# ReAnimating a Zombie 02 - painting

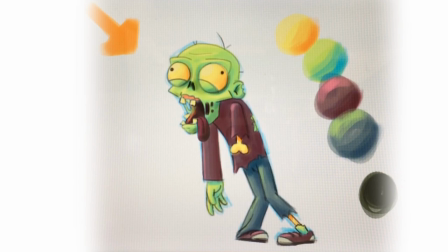[12:24]
I do not advise this, but you can do it using an overlay layer. Okay, you can just set it to overlay, and whatever is lighter will become even lighter, and whatever is darker will become even darker. Okay, so it's kind of a mixture between the screen and the multiply.
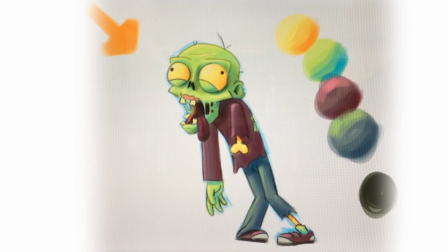[12:44]
So let's apply these shadows more, give more contrasts. And again, let's use these sparingly just to make things pop out. For instance, like we need to have the eyes pop out of the face,
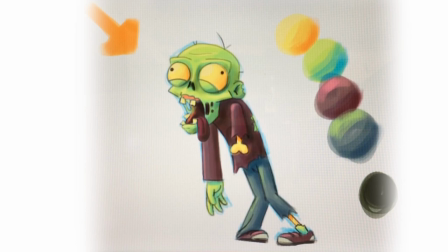[13:01]
so we'll use this darker shade around the eyes. We need the head to pop out of the body. We need the arms to pop out of the body also. And we need the shirt to pop out from the pants.
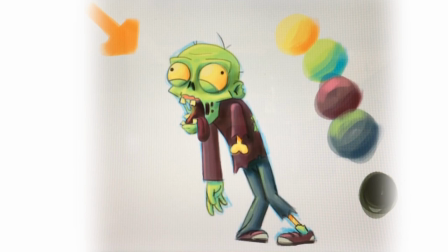[13:18]
And the legs, we need to keep them separated. Okay, so we will use this darker shade to further separate the shades. Okay, now let's do the same thing that we did to the whole character.
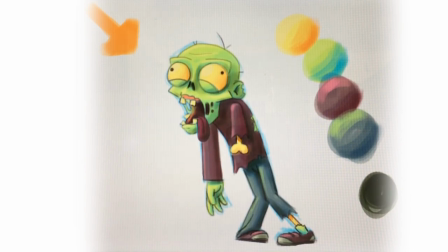[13:36]
Now use a little more detail inside the mouth. Okay, so we're going to need to use the gums and the inside of the mouth, and do again shadows and highlights using the same process as before.
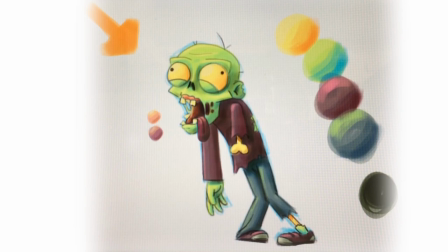[13:55]
And okay, I think this is looking pretty cool. Okay, so now we have this warm light coming from up to the left, but I think we could use a rim light.
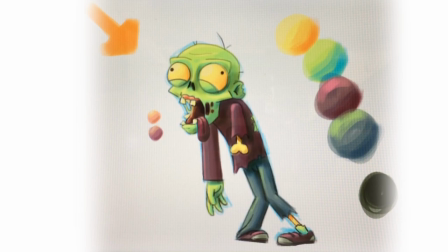[14:10]
Okay, a rim light is a light that is off to the side or way in the back. And the function of the rim light is giving a bit of an outline to the character that enables it to pop out of the background.
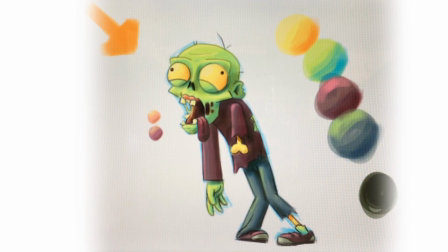[14:26]
Okay, so as of now, we have these
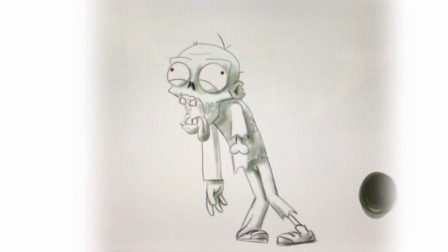[14:32]
lines doing the work for us of keeping the character out of the background.
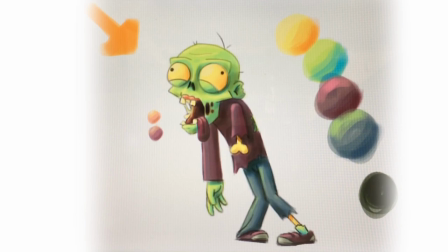[14:38]
But if we have something along the lines of color helping us with this and reinforcing the volume, that's pretty cool. So if we're using a zombie, I would say this will be at night, so we can have this bluish light.
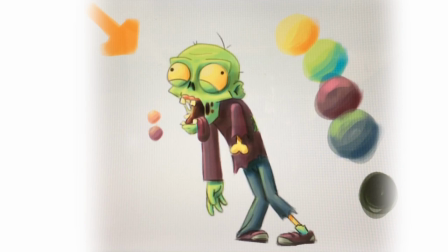[14:56]
Usually at night in cartoons, bluish light functions really well. So yeah, let's do that. Let's add a blue light on the right side. Okay, there you go. And now let's start painting with this shaded blue very slightly over
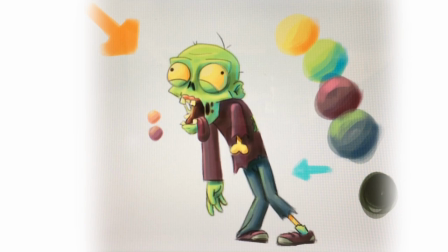[15:14]
everything that would be lit from the right side. Okay, everything that would catch this light. Okay, let's go with ears, head. Okay, yeah, the jaw needs it, the tongue, the arms, the back,
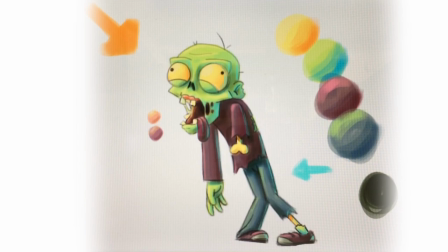[15:33]
the legs, and the feet, and the whole thing. And look at that. We have a zombie. It's done. Okay, now if you're happy with the design, just keep it that way. If you think you should improve something like, I don't know,
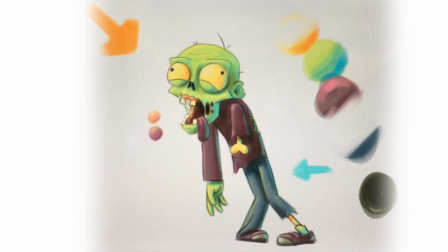[15:51]
folds on the legs, on the pants, or maybe you drew some folds on the arms too. I didn't like, but you could on the right arm if you're doing like this drawing.
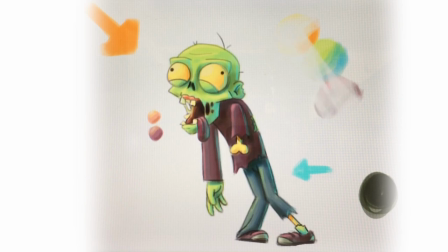[16:06]
The right arm could use a few shades, for instance, on the elbow to reinforce that bend there. Or you could just reinforce the shadows on the inside of the ear, for instance, on the forehead if you had more wrinkles.